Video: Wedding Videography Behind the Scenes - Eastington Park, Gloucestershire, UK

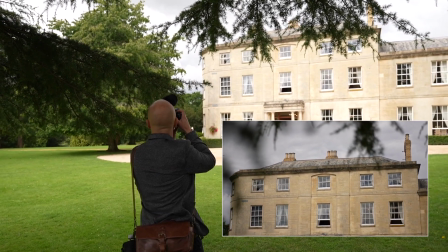I do this for any of the buildings that we're at during the day, just so I can give some context to where we're moving to throughout the film.
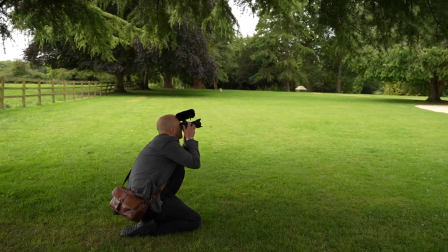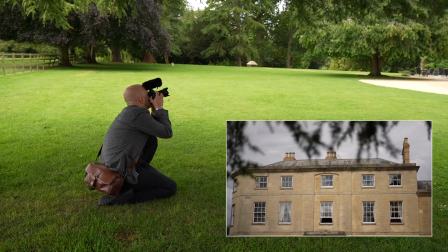Right, yeah, so we'll go up to the girls for a little bit, get some detail shots of the dress. I think she's got a bit of a flat lay laid out, so we'll capture that, and then we'll head over to the boys.
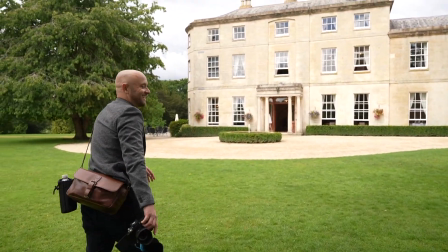I'm out of breath from just holding my breath during the shots. Like. Cool.
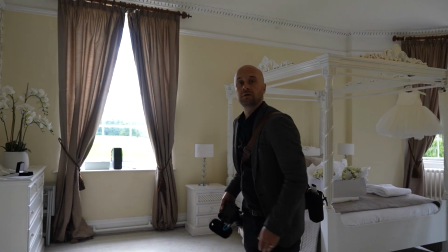So I'm going to turn that around, right? So first thing, get the lights off.
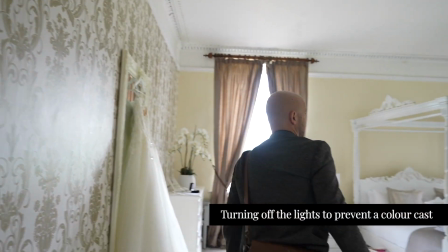Lovely.
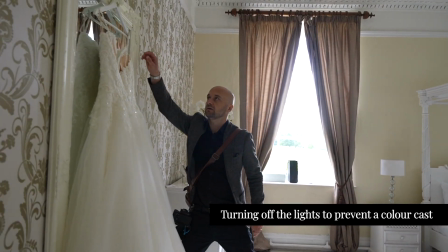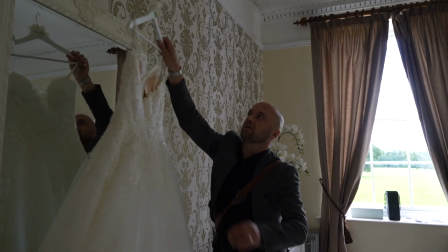this around.
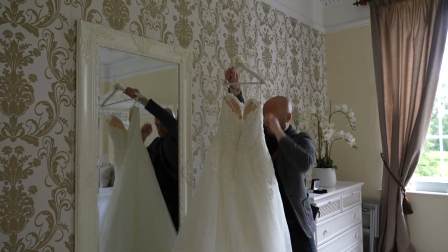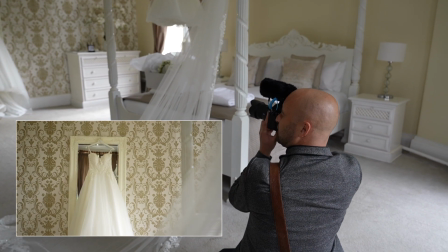The main focus of the wedding day is always going to be the people for me,
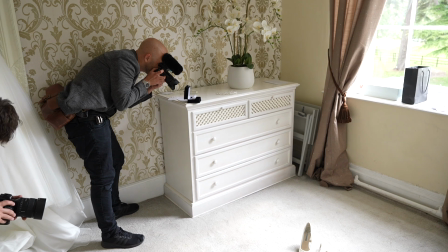but I do like to take that little bit of time just to get these detailed shots of anything that I think is important for them and the couple are going to want to remember looking back on the
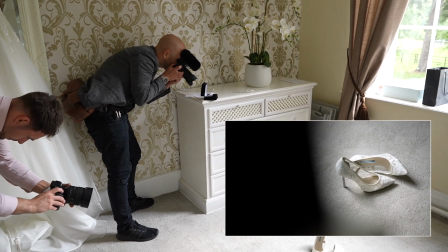film.
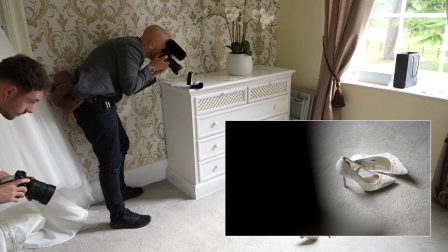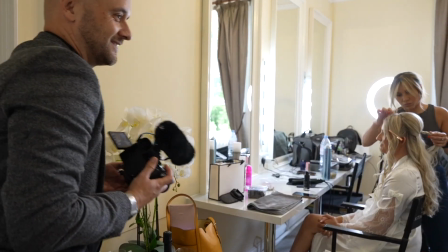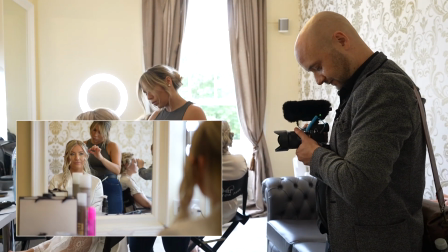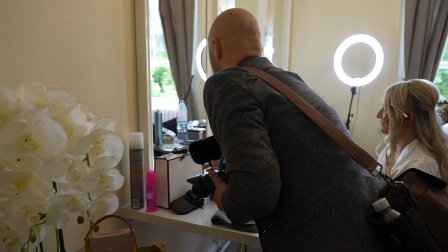I always make sure to move any objects that are causing a distraction to my compositions.
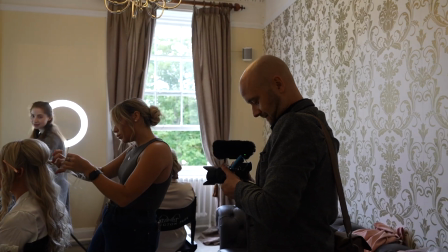These slight adjustments can really improve the quality of your final shot.
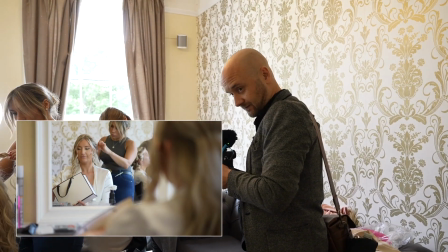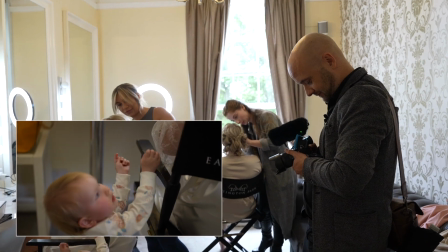If the bride and groom have children that are at the wedding, I'll make sure that I get as much footage of them as possible, because you never know throughout the day when they are likely to be around,
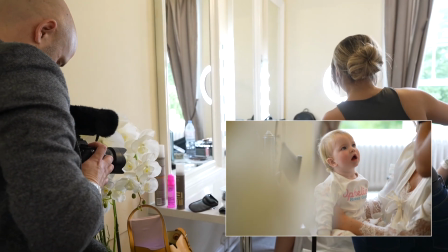because quite often young children go off for a nap and miss big sections of the day. So whenever you get a chance to get some nice shots, I always make sure I do.
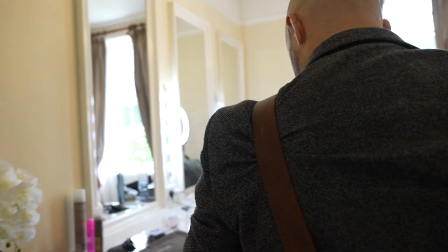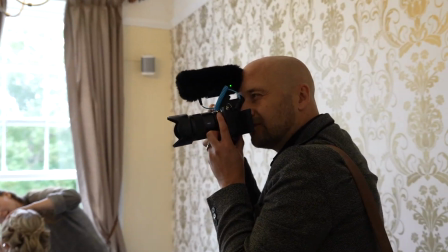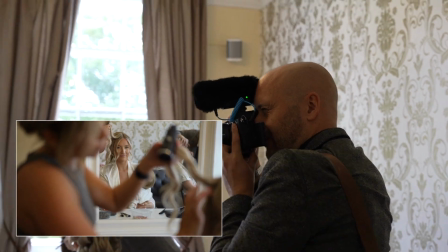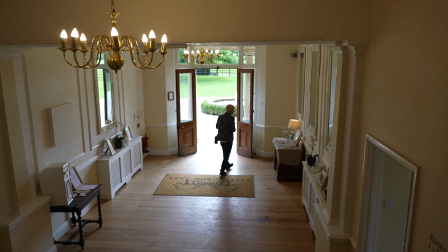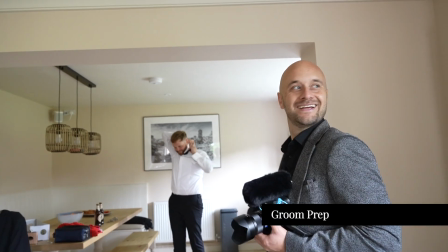Yeah. Can I bring you over by this window, mate? Is that all right?
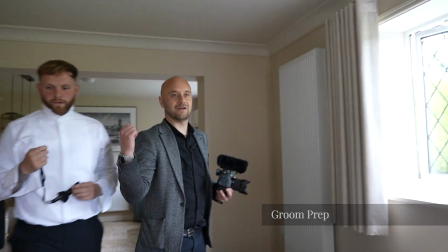Stick your, I reckon if you move that way, Steve, and then we'll get, yeah. Yeah.
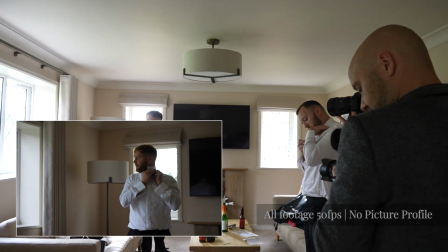Being a solo shooter, I usually have limited time with the grooms in the morning,
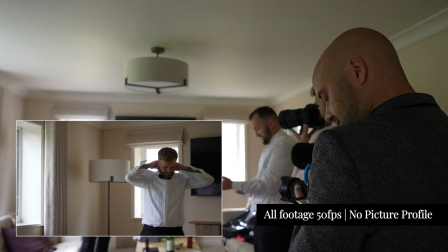so I find the best way to get as much good footage as quickly as possible is to kind of orchestrate it a little bit.
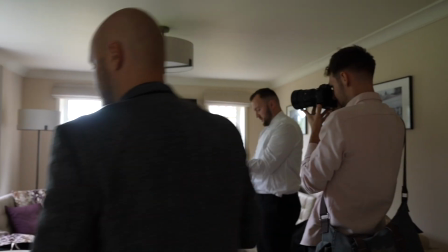I tell them to put their shirts and trousers on,
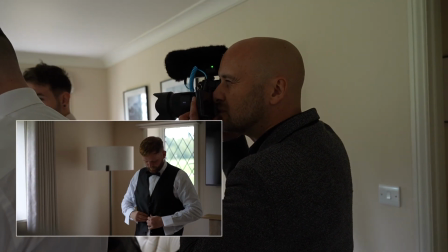and then we choose a nice spot in the room that's quite clean with good background and good light, and get them to do their finishing touches of their suit there.
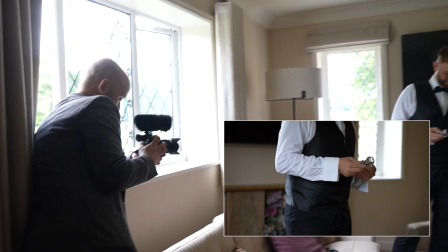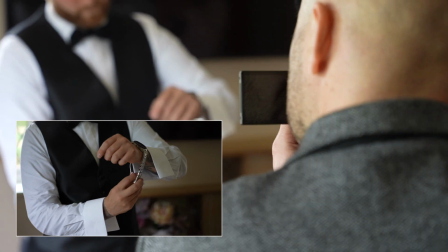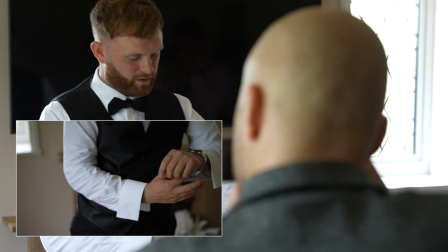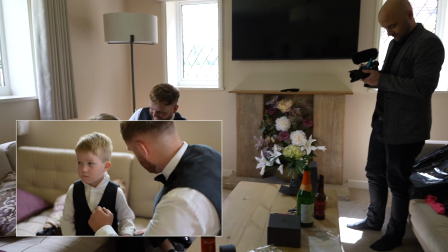I knew this moment of the groom Robbie helping his son get dressed would be perfect for the film,
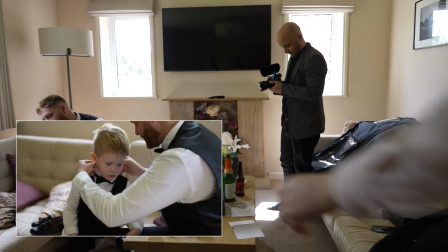so I'm making sure that I get lots of variety of angles so I can piece together those sequences for the final edit.
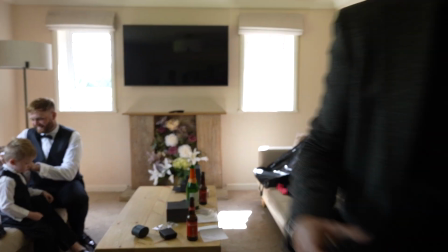So it's holding my shot for a short amount of time, then changing position, changing angle, and getting a different perspective so they piece together quite nicely in the edit.